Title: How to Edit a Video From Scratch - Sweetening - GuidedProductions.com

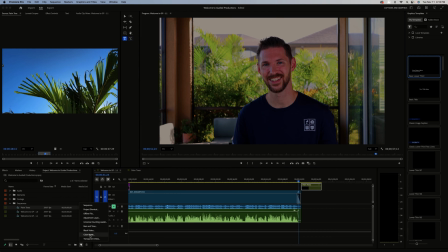8:17 If you click that, I can use what's called a color matte. So I am going to click that, click OK. Now it gives me the option to choose any color that I wish on this slider. I happen to know the color code for my deep blue or this navy.
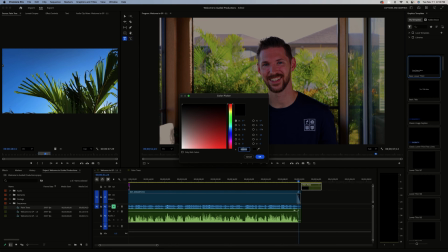8:36 It's the color that's on my shirt. And I'm just going to type that in right here. 003049 is the color code. Hit OK or push enter. And you can even title this, I'll call it blue matte. Okay. Now I like to tidy this up a bit. I am actually going to move that blue matte into my elements folder.
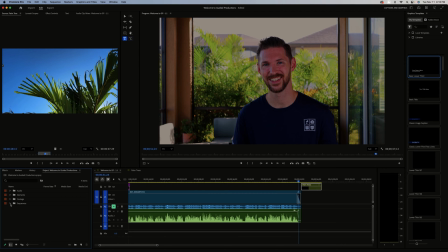8:55 I'll collapse my sequences.
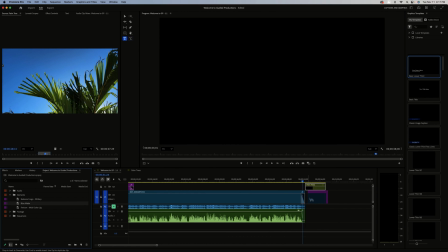8:57 And I'm going to pull that blue matte all the way to my timeline. Put it right here underneath those palm leaves.
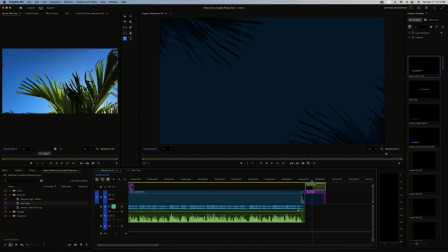9:05 So now if I go here, now you can see my palm leaves. All I've done is taken this video, I've adjusted the color and saturation and made it so everything else that's not green is gone. And then I've just darkened everything up to kind of make these palm leaves look like a shadow.
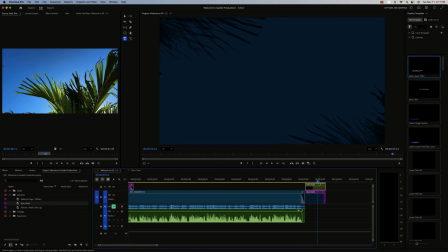9:24 And then I just layered a bunch of them on top of each other, changed the rotation ever so slightly, and slowed up and sped up some of the footage so that it just kind of looks like they're waving in the breeze. And I think that's going to go nicely. It ties into the rest of the video. You can see palm leaves behind me.
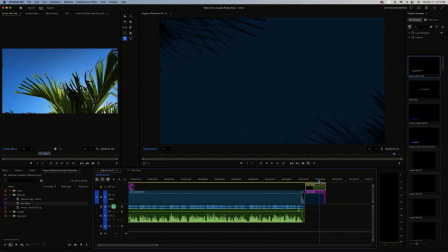9:43 And as this fades to here, we have those very nice palm leaves going here. So now I just need to put my logo in there. And I have that over here in my elements folder.
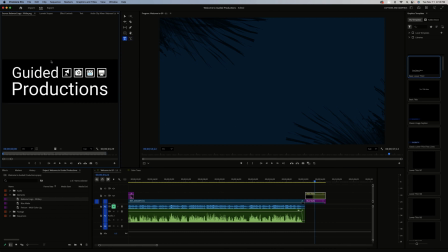9:55 I have a balanced logo white. It's just a PNG file. So there's no background here. This black will go away. All you have is the white, and there's a little bit of color inside of my boxes here in my logo.
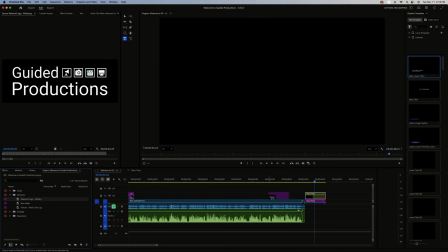10:06 I'm just going to drag that then right on top of my palm trees.
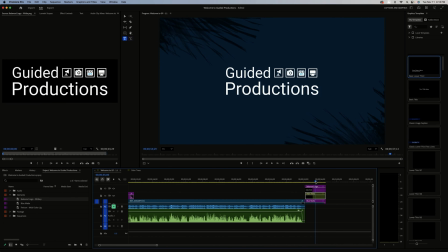10:11 And there you have it. So it's already starting to come together. Now, I already know that I kind of want my palm leaves. See how they go over that G a little bit, but they're blocked by it? I actually kind of want the palm leaves to be in front of the logo. I think it would look kind of cool to see how they're almost shading the logo a bit.
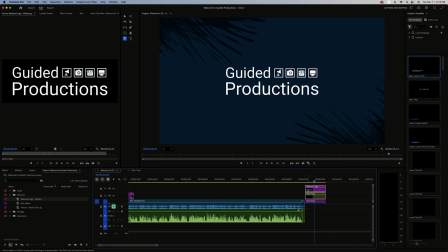10:29 Gives it a bit more of a summery vibe. So I'm just going to highlight both of these. Option up arrow, move those up a track.
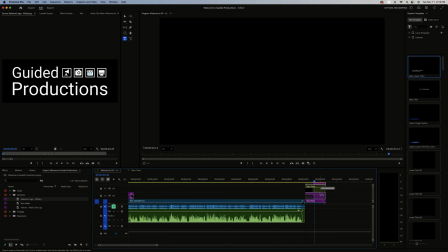10:36 And then I will just take my logo track and drop it beneath the palm trees.
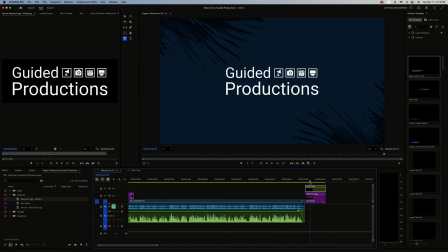10:41 And now you can see it's subtle, but those palm leaves actually cross over my logo, which I think is really cool here. So for the animation component, let's go to our effect controls. I have my logo track selected.
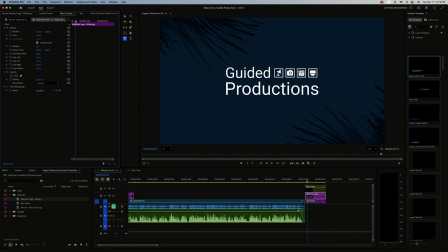10:57 If I go to effect controls, I'm going to bring this playhead all the way back to the very beginning. It's going to go as far as I can go before that track ends. And I'm just going to rescale my logo.
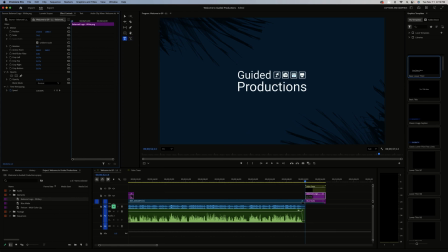11:11 I think it could be a little smaller. Let's go to, say, let's go 75% right there. So I will click the little stopwatch to set a keyframe, and then I'm going to drag this to the end of that track.
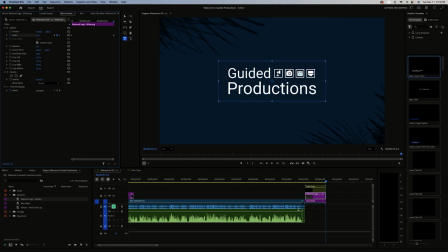11:26 And I say I want it to be, let's go 105. And then all we'll do is just play that back and see how it looks.
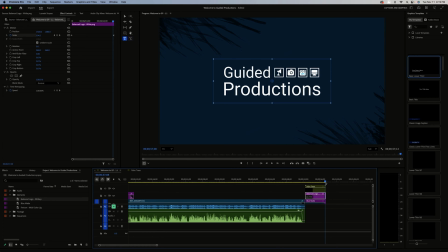11:43 I think that's okay. I actually think that that moves a bit quicker than I'd like it to, and it's a bit bigger. I'm just going to make it go 100%. So it'll be a little smaller, and let's play that back.
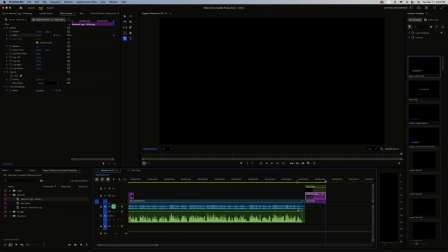11:59 All right, I'm liking that so much. Let's see what this transition looks like from the video to the logo.
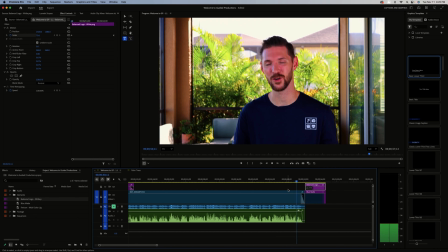12:04 To creative expression.
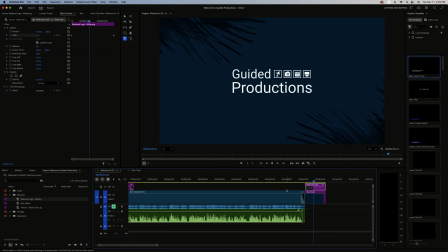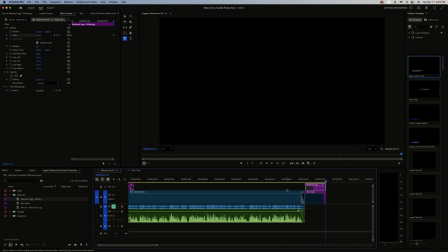12:12 Okay, that's looking pretty cool to me. So at this point, we've added a lower third with our name, company name, that sort of thing, if you feel that is needed in your video. We added a blue color mat to our track. We added our logo in here.